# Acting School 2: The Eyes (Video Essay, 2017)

And with more than hints, people were actually, giggling when I'd go on camera.
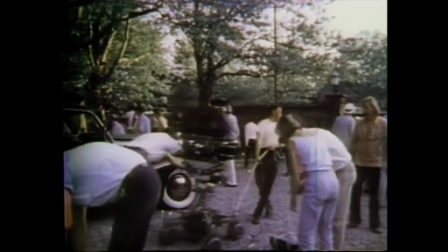And the studio kept seeing this footage coming back, and they said, well, he seems dull. I was out, and then the Sollozzo scene came.
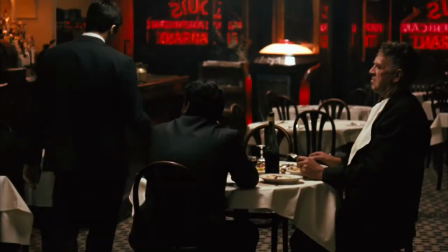So this is the scene that saved him from being fired. Through a series of events, Michael's become embroiled in the family business, and he intends to murder the two people that he's meeting with.
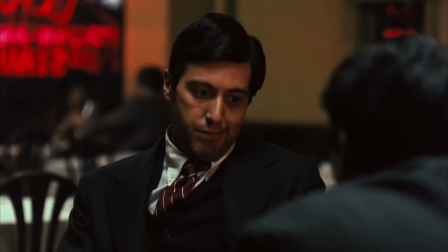How did the man so against the family business end up at this point? Watch how Pacino conveys Michael's fear and uncertainty through his eyes.
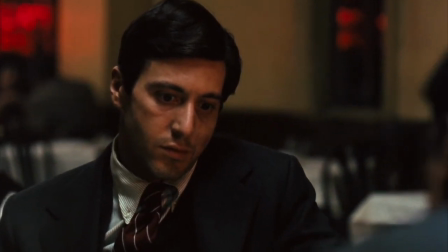Seeing Michael's eyes nervously move around the room is heightened by the fact that prior to this,
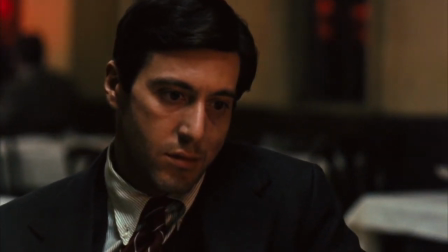Pacino's acting has been very still and understated, the sound effects of the train adding to Michael's headspace.
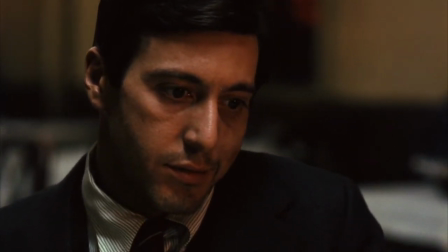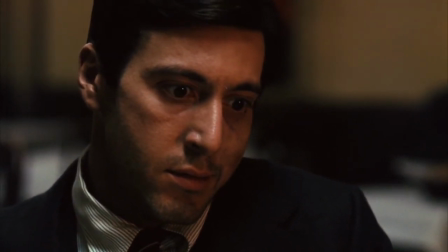This sudden rush of emotion and movement in his eyes gives so much weight to this moment.
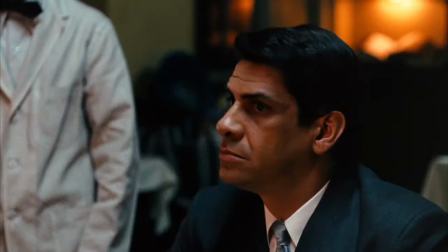What will he do? And I'll pause it there.
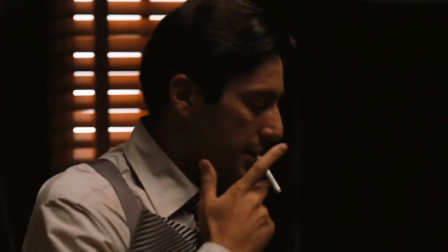Let's skip to the end of the film. Michael's sister Connie has just accused him of being involved in her husband's death, which he was.
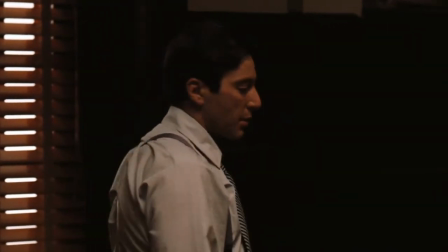Kay follows up the accusation. Michael snaps. The anger in his eyes is frightening.
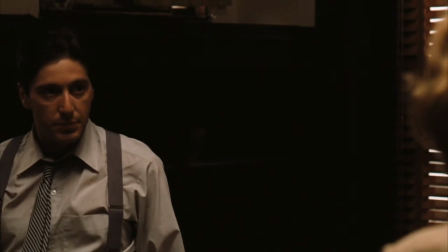Michael eventually calms down and allows Kay to ask him about his business this one time. Watch his eyes.
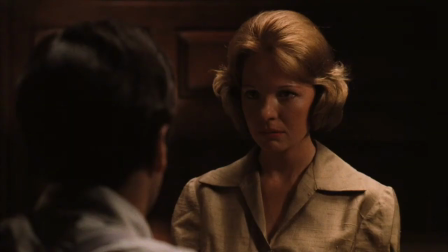He doesn't break eye contact. Michael doesn't even blink as he lies right to Kay's face.
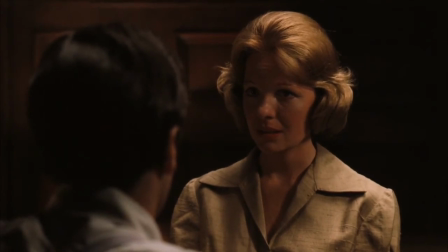Is it true?
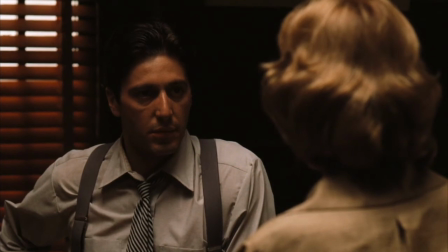No.
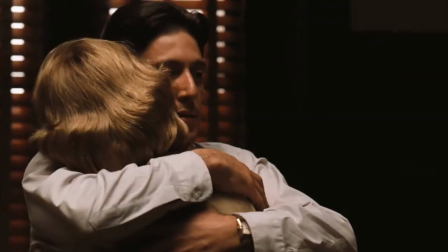What became of the man who could hardly look at Kay when he spoke of the family business? He's been completely corrupted.
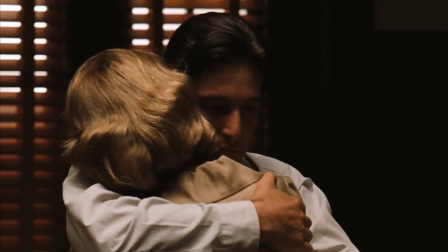He hugs Kay but doesn't close his eyes. This isn't love, he's simply going through the motions to appease her.
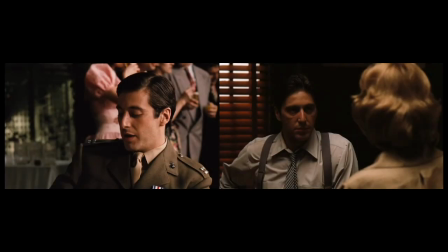Michael has completely changed, and you can see it in how Pacino acts with his eyes.
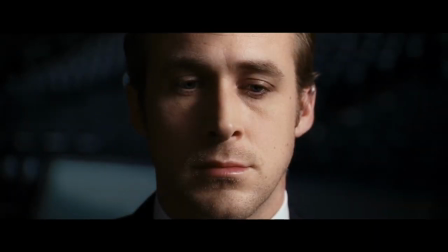Another masterclass. So, next time you're watching a film, watch how actors use their eyes.
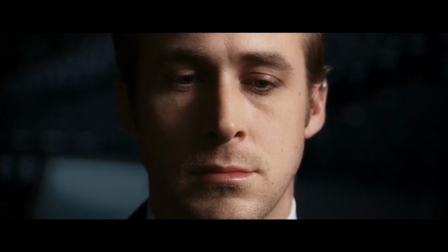After all, they are the window to the soul.